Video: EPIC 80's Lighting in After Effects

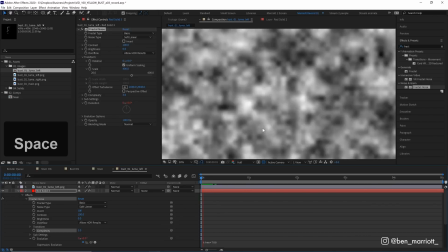That should save some render time as well. We don't need this to be too high a resolution.
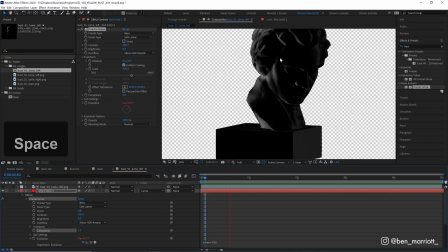And now if we turn the luma mat back on, we get this lovely water ripples reflection effect. And this is fine being in black and white because we're going to color this in our main comp. And you don't need to have this separated into luma mats or anything like that. You can apply fractal noise to make similar water ripples and apply it to any layer. And if you're finding these techniques useful, please give this video a like.
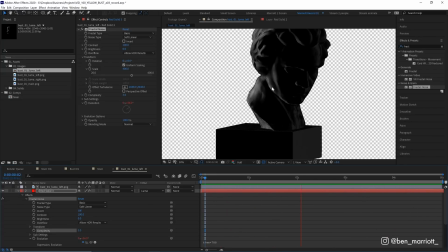It really does help the channel and consider subscribing if you'd like more of these videos every single week.
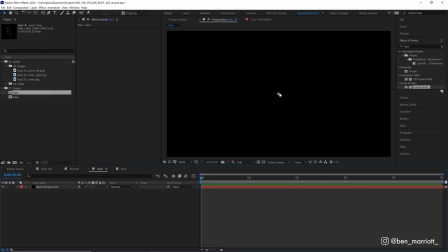Now back in our main comp, I'm going to drag in our bust comp that we just made. At the very start, let's scale that down to 40%. Let's keyframe that scale. And then at the end of the comp, let's drop that down to 35% so now we get a nice slow zoom out and let's maybe reposition that a touch lower
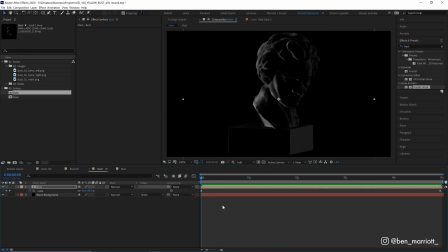there now let's add some shading behind it my preferred method is to create a new solid again with ctrl plus y this
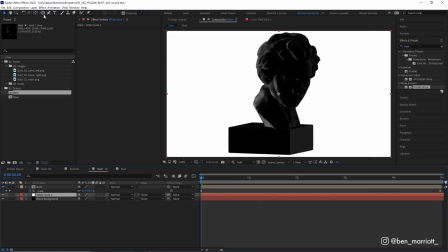time let's make it white let's put that below our bust and then with our ellipse tool selected and our white solid I'm just going to
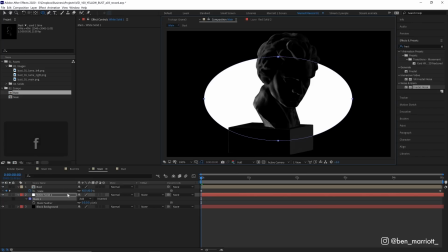drag out an ellipse in the middle press f on the keyboard to bring up the mask feather and then drag that out to get a nice gradient maybe
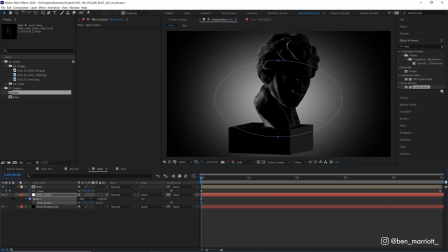something a bit smaller and maybe more of a feather as well let's go way up and I want that a little bit brighter in the middle so I'm going to duplicate that solid again double click on the mask scale that down and then reduce the feathering on that one so it's just a
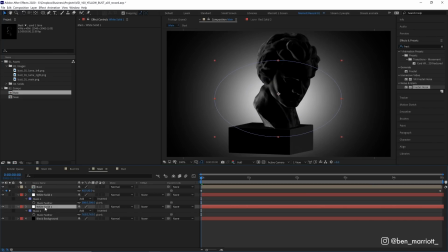little more tighter in the middle and doing this across multiple layers with masks and feathers it just means it's more adjustable and you get a bit more of a natural fall off than you would by just using a radial gradient now let's add some final effects I'm going to create a new adjustment
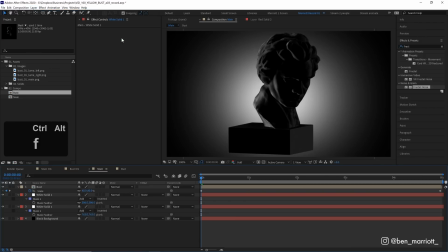layer you get that by going up to layer new or by pressing ctrl alt and y and let's name that layer strobe because we always label our layers and let's add a curves effect to that strobe layer and we're going to make a pretty subtle s curve here by bringing down the blacks
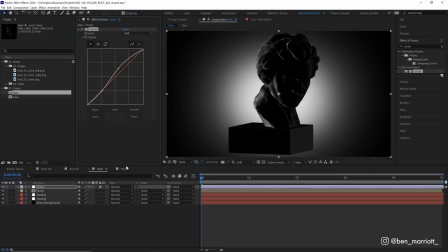and upping the whites a bit which will add more contrast and what we're going to do is we're going to fade this layer on and off to create a slight strobing effect which will look like the light reflecting off a pool but also just just look pretty cool in general so let's pull
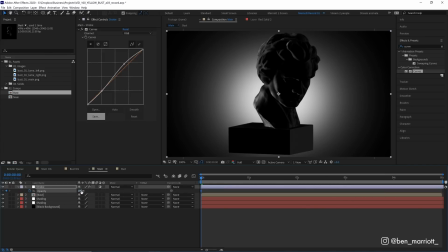up the opacity property with t on our keyboard let's keyframe its opacity let's down at zero percent for the first frame let's zoom in and just about three frames in let's put that up to 100 and then at six frames down to zero so it's very quickly fading on and off at the
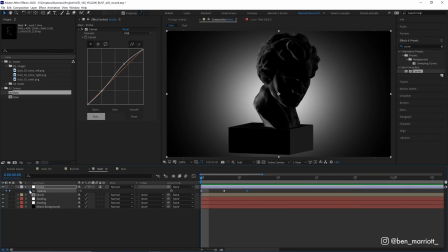start now to get that to repeat we need to add another very simple expression by holding alt clicking the stopwatch here and then typing in loop out and then in parentheses and in quotation marks cycle so now if you let it play it's going cycle in and out of that strobing effect now
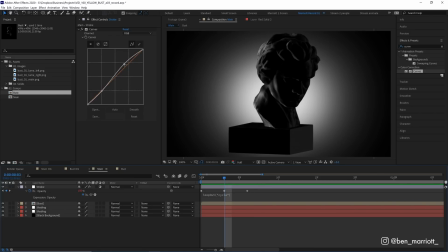this is super adjustable if you want a brighter strobe just increase the curves and if you want it to strip faster you can drag these keyframes to be closer together and a really super quick way to adjust the timing of the keyframes is to select them all hold alt and if you select
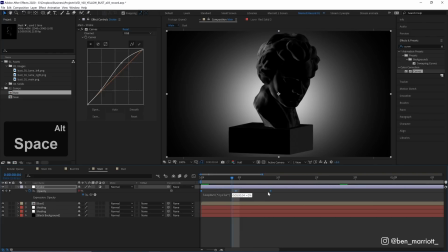either the first or the last keyframe and drag them it will stretch them out but their distance between each other will remain proportional just a touch slower there we are we can always come back and adjust these in a minute now let's add the very final touches on a new adjustment layer and
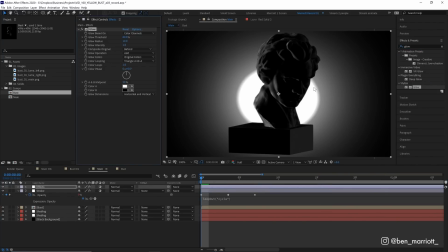first let's add the glow effect now that is way too intense so we need to adjust this let's turn its radius way up so it's a lot softer and now we're going to control it with the glow threshold and glow threshold determines whether we want everything to glow or just the very brightest
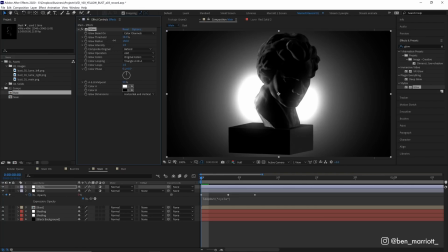areas and you can adjust this to your taste and i think even animating this could be a good transition where the light sort of envelops the whole bust from the sides i think a pretty high threshold around here will look good for this and when we play that with the strobe that's that's
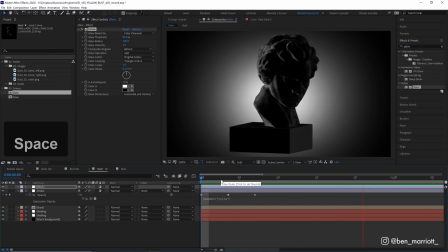looking way more intense so let's put that radius even further up there now that is looking really good now let's deal with the banding so
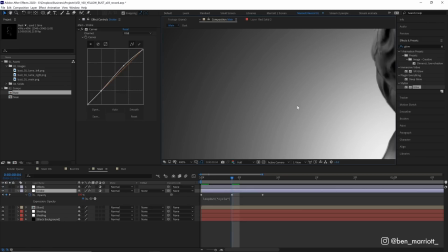the banding is what you see in this gradient here it is where a gradient is so gradual that the difference between all the colors is really obvious and it looks like bands or rings and that is because there is only 255 colors between black and white and in this gradient we're using all of them.
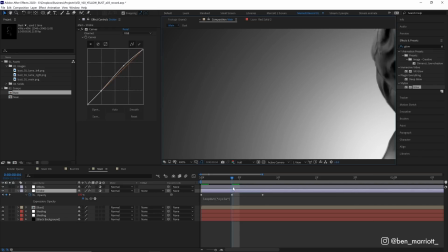So the best way to deal with this and a way that helps our 80s aesthetic is to add the noise effect.